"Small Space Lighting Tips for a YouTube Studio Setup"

Okay, so when we're talking about lighting, the first one up is your key light. Your key light is your main light that is busy lighting your subject. It is the primary light source that is being used to light your subject in video and film production.
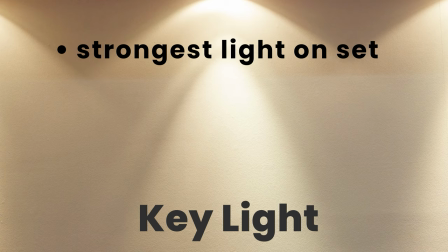(1:45)
It is typically also the strongest light source that you have on set.
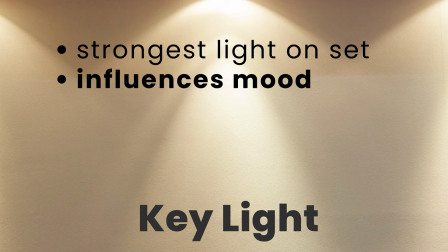(1:49)
Your key light defines the look and feel that you will be giving with your video and its position is important because of the shadows that it will be creating. Shadows give dimension and depth to your video.
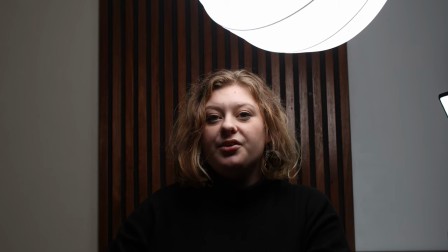(2:02)
Have your key light too close and you will be getting overblown highlights on your subject. and that's not going to look very well.
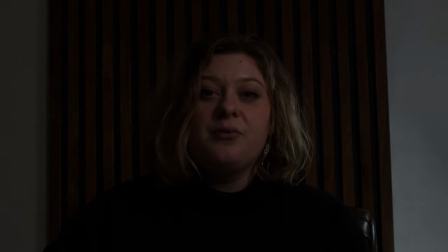(2:09)
Have it too far away and it might not work at all. In general, for a very cinematic feel,
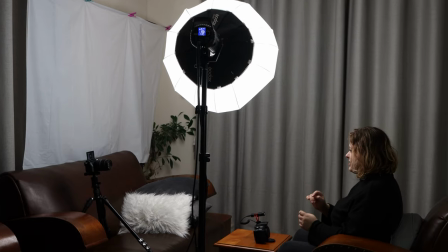(2:15)
have it about 45 degree angle away from your subject and anything from a meter to two meters away, depending on how strong your light is. Having adequate highlights and shadows will be enhancing your subject's features and obviously if you're filming yourself, the subject's you.
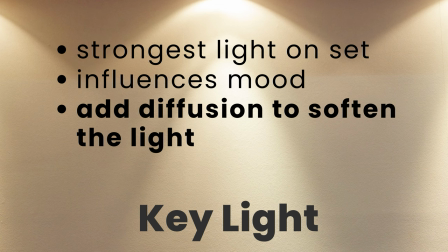(2:32)
It is always a good idea to diffuse your light so that it will wrap around the features of your subject rather than having extremely sharp definition between your highlights and your shadows.
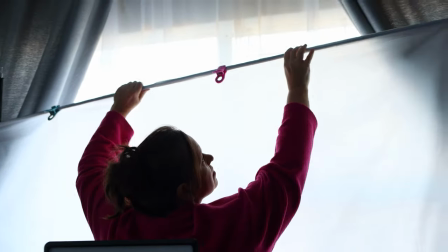(2:46)
You can diffuse the light with modifiers like softboxes or even set up a DIY diffusion sheet.
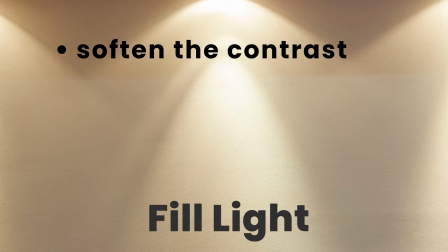(2:55)
Now when it comes to the full light, its main purpose is to soften the contrast between your highlights and your shadows.
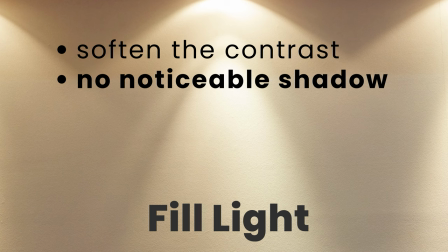(3:03)
The full light is not supposed to be creating its own shadows. It provides detail in the darker areas of your scene and thus makes the scene more visually readable and it reduces the harshness that comes with increasing the contrast between your highlights and your shadows.
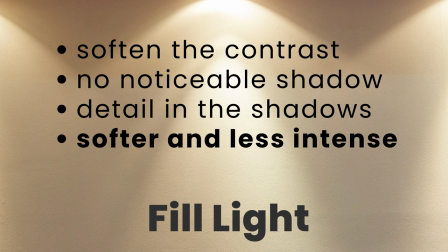(3:20)
Your fill light should be softer and less intense than your key light and it is generally
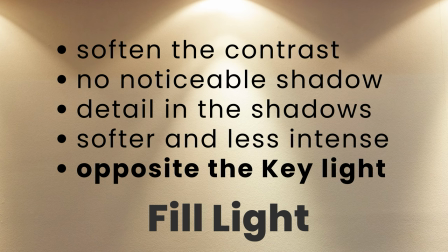(3:25)
placed on the opposite side of your key light and at a lower intensity.
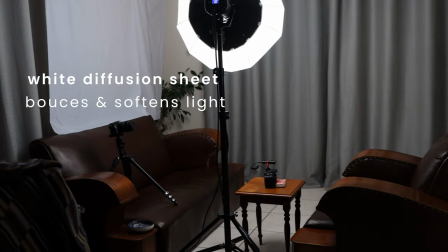(3:30)
In this case, we have white walls and since I am sitting closer towards the white walls and also the windows, both the wall and the window is functioning as a type of full light,
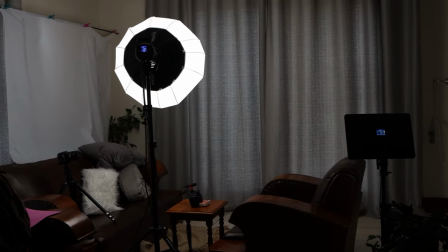(3:43)
which is bouncing the light from the main key light onto the shadow side of our subject's face. But in general,
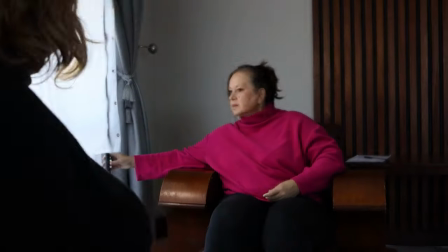(3:52)
the fill light's main purpose is actually not to eliminate shadow but just to smooth out the difference between your highlights and your shadows
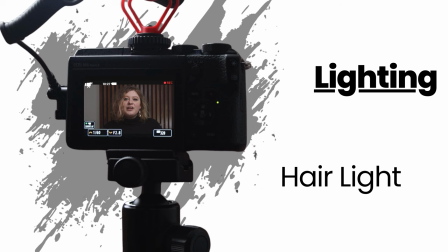(4:00)
another important thing that will level up your content is
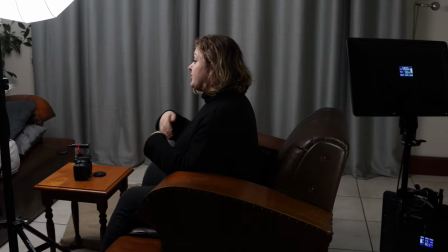(4:06)
by using a hair light the purpose of the hair light is to separate your subject from the background and to add depth to the image the hair light highlights the edges of the subject which adds to the three-dimensional look the hair light does not have to be extremely noticeable,
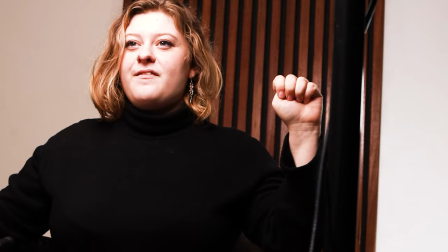(4:25)
but having it be there will be adding just a touch more cinematic flair to your video. Especially if your subject is like me, wearing black or dark colors and is similarly colored or even a darker background,
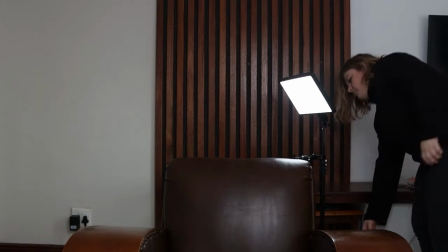(4:42)
position your hair light above and also to the side of your subject.
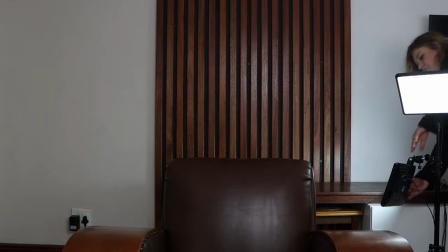(4:47)
You have to be careful and ensure that it's out of the frame. The light should gently be highlighting your subject's hair and shoulders but there should also not be any glare happening from it onto your camera. Now another thing, motivated lighting is another technique that can enhance your video quality so much.
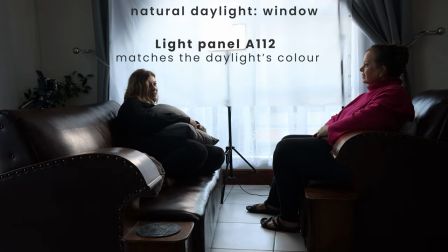(5:10)
It imitates natural light sources within the scene like windows or lamps.
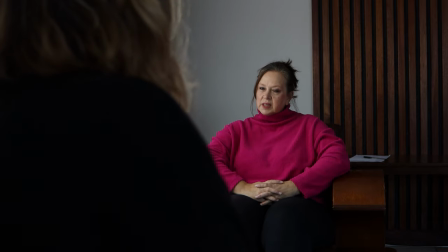(5:15)
Its main purpose and function is to help immerse your view in your story,
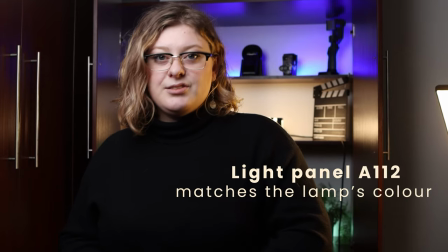(5:20)
to motivate light in a natural way that makes sense to our brains and our eyes.